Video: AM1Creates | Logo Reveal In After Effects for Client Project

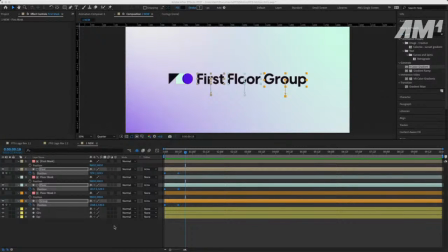pay to make graphics than get paid to make graphics than pay my attention / time to what other people make. I'm not hating. I'm not trying to hate. Yeah, Michael John pulled you into the vibe.
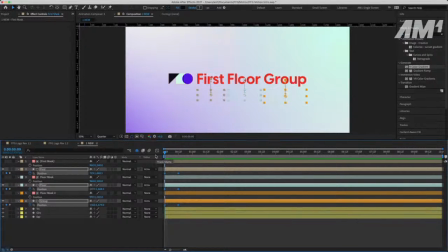Yeah, I appreciate it. I appreciate you rocking with it. All right, let's see. So what I'm going to do is what's called easing. Really try to like make the physics more natural. So I hit F9, function F9. Yeah, so Apple MacBook Air, but with the M1 chip,
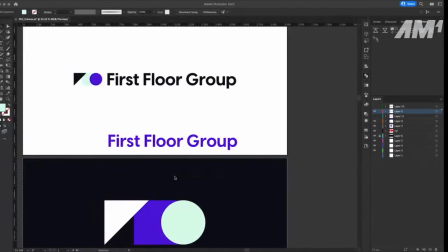is allowing me to rock this stream and have Illustrator and After Effects running all at the same time on this tiny little 13-inch computer.
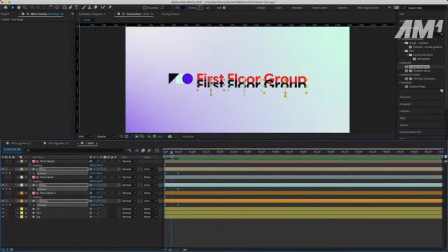I'm loving it. I gotta say, I'm very happy with what Apple has done with this and allowing me to rock with this. So again, I just did this easing thing. So I have my keyframes. Remember the keyframes right here are showing the movement, right? So that keyframe says the position is there.
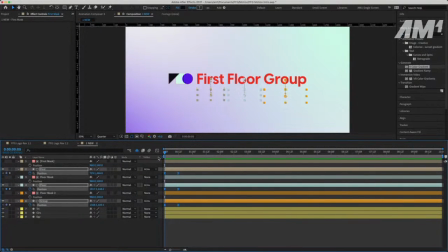This set of keyframes shows the position there, revealing it on to where I want them to resolve to. So with the easing, I want to make it a little bit more realistic.
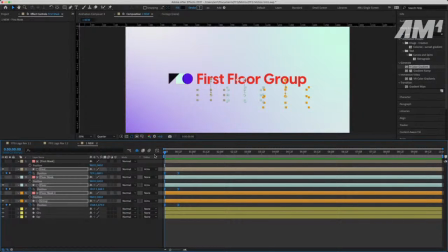So operating like physics, right? So inertia, objects that are still tend to stay still, and objects in motion tend to stay in motion. So from a still object, something takes time to get its momentum going. So I'll show you a direct graphic representation of that.
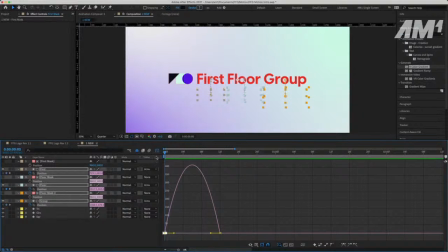So pretty simple. It's moving. I mean, it already is eased to a certain degree, but I want to make it a little bit more drastic. So it's kind of speeds in and kind of tapers off. Now it's not traveling that far, so it's not going to be that drastic, but
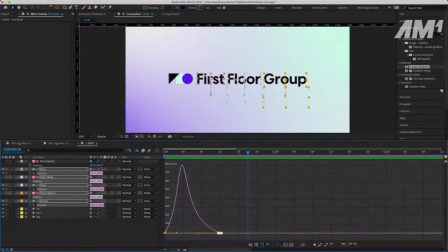I like that though, because it just pops in a little bit more smooth like. Also, now that we have a movement like this, I'm going to turn on this here motion blur like this here, and it automatically brings it in.
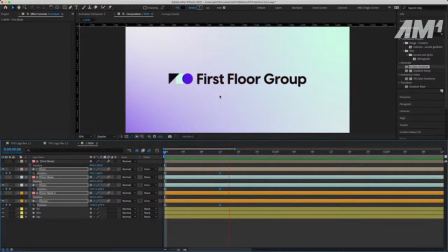So now you guys might not be able to see it, but now it has more realistic motion blur to it. This isn't even the full render, so if I give it the full render, it should look more crisp, but bam,
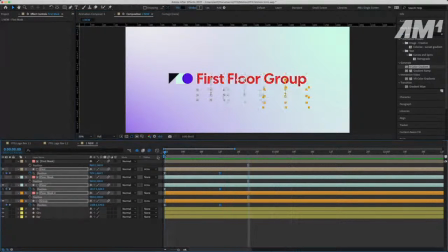bam, bam, bam. All right, so that's 6 seconds. I like that, but maybe let's see what happens if we make it a full second. Okay, now that's kind of cool though.
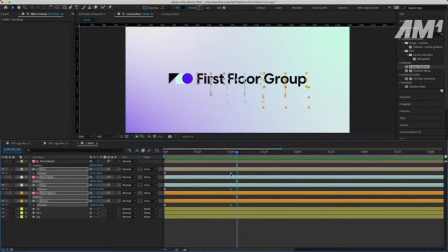But here's what I'm thinking. Maybe 75% of a second. I like that. But it's going to be staggered as well though. So now we can get into this staggered situation where the floor and the group come in later.
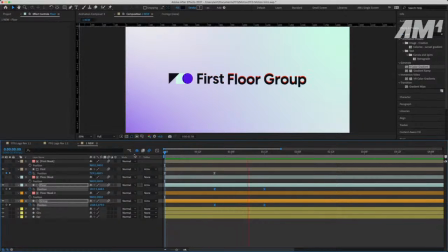So just kind of doing it like this. So Michael John, that's what you're talking about, right? So Character Style says, I'm trying to get my 23-year-old son trying to get my 23-year-old son to sub to my channel.
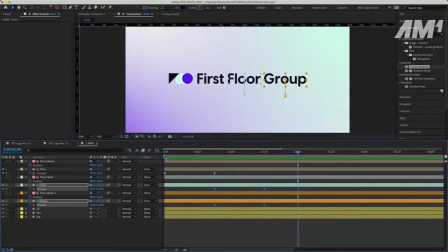Yes, please do. I'm about to start doing a lot of this so much more. Can I do the opposite with the words coming down from the top? Just wondering. Yes, I can, but I have to move the mask above it. But to the Michael John's point, because it's first floor group, we're playing this game with this step kind of thing, right?
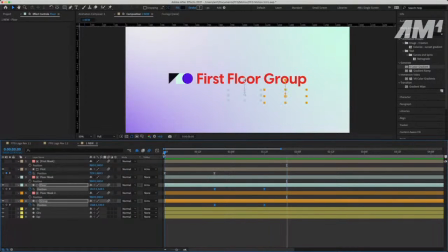So it's like first floor group. So we're playing like this step kind of notion. Now, the logo is going to reveal on. We could just cut, but if we make it reveal off, then maybe we go down.
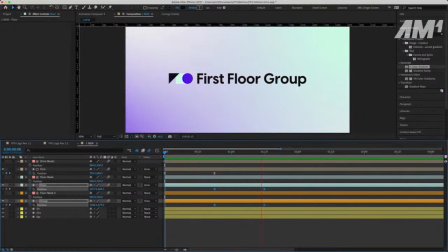But it will go down back behind the mask. Well, I don't know. Maybe we do go up. We might entertain that. We might have to shift the mask around, but maybe we do it that way. That could be interesting. We'll keep that in mind. For sure.
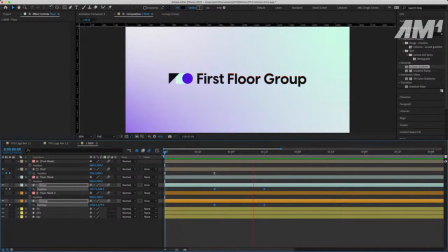I'm trying to be cool about it.